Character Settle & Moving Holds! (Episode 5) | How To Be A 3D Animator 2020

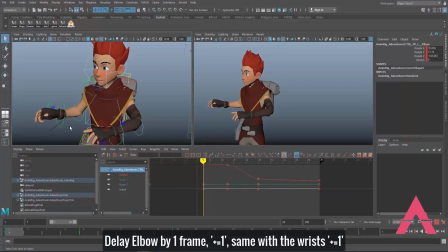4:19 Now something else we can do is I'm going to select the elbow controls and delay this, select everything. Delay this by one frame as well by typing in plus equals one.
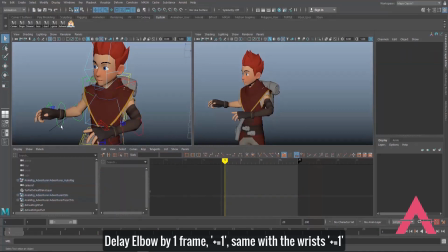4:34 Same with the wrists, I'm going to select the wrists right here. Select everything, plus equals one and let's see how this looks like.
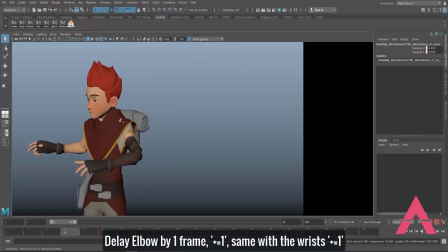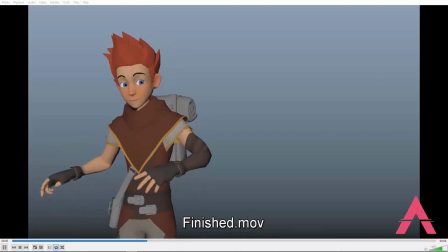Okay, just a little recap, aside from dragging the frames out and having the characters settle into the last pose,
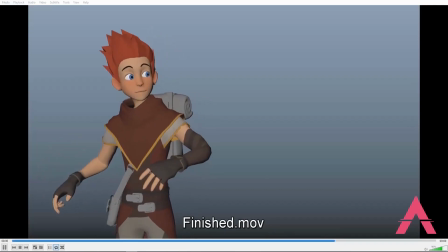5:05 I also did some polishing on the expression and I also added some eye darts. So near the end where you see when the character stops moving essentially,
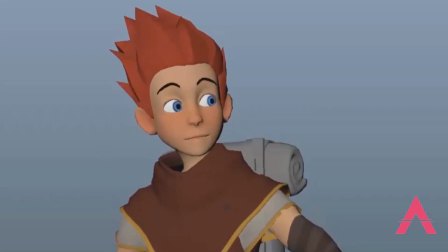5:20 I add a bit of eye motion so the eye darts downwards a little bit this happens in a single frame so the eye darts slightly downward in one frame difference and this adds a little bit more life to the character
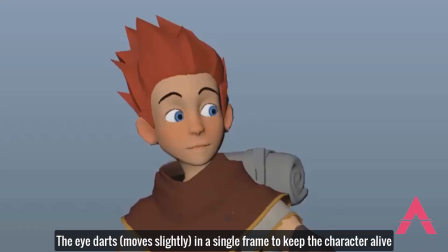5:35 um so as the as the motion of the body is slowing down to a near complete stop just so the character doesn't seem dead right before that happens i have the eyes dark just to give the character a little bit more life before he goes into another pose for example so as you
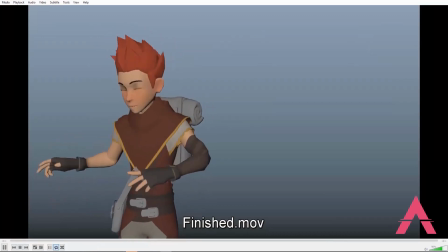5:52 guys can see the difference here is pretty clear and this is pretty easy to do so hopefully this video helped if it did help make
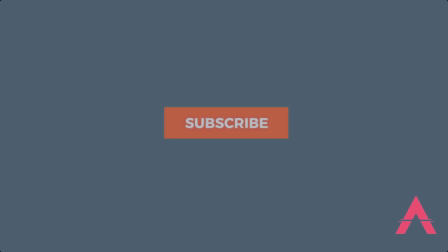6:01 sure to smash that like button hit the subscribe button hit the little notification bell to stay notified
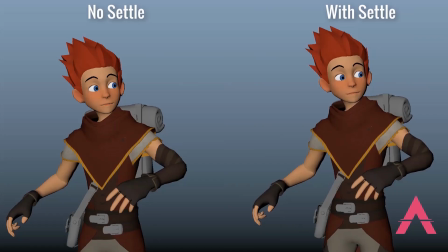6:05 of future videos I will be doing a series of videos
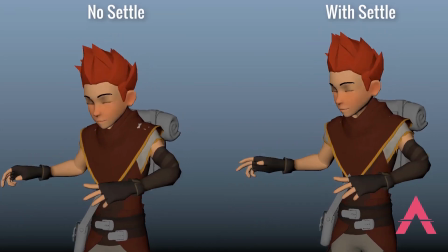6:10 and I'm basically making this a series where as the series progresses it'll
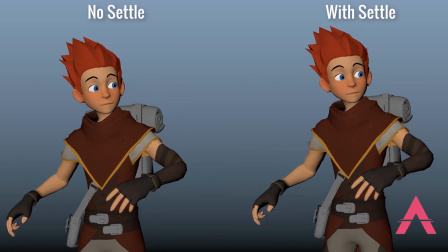6:16 be getting more and more advanced so what essentially i'll be doing is these are essentially going to be classes so i really suggest starting these series from episode one and making your way here unless you're already advanced in animation that's
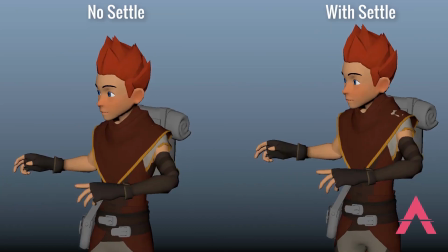6:31 the case you can still stick around you might learn something these videos are aimed more towards beginner animators who are just getting started
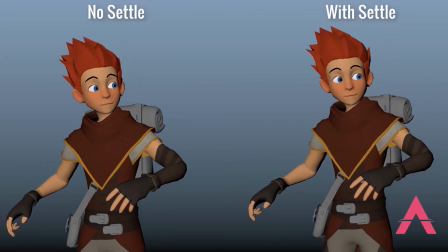6:38 or are in school i just really hope these these do help see you guys in the next video happy animating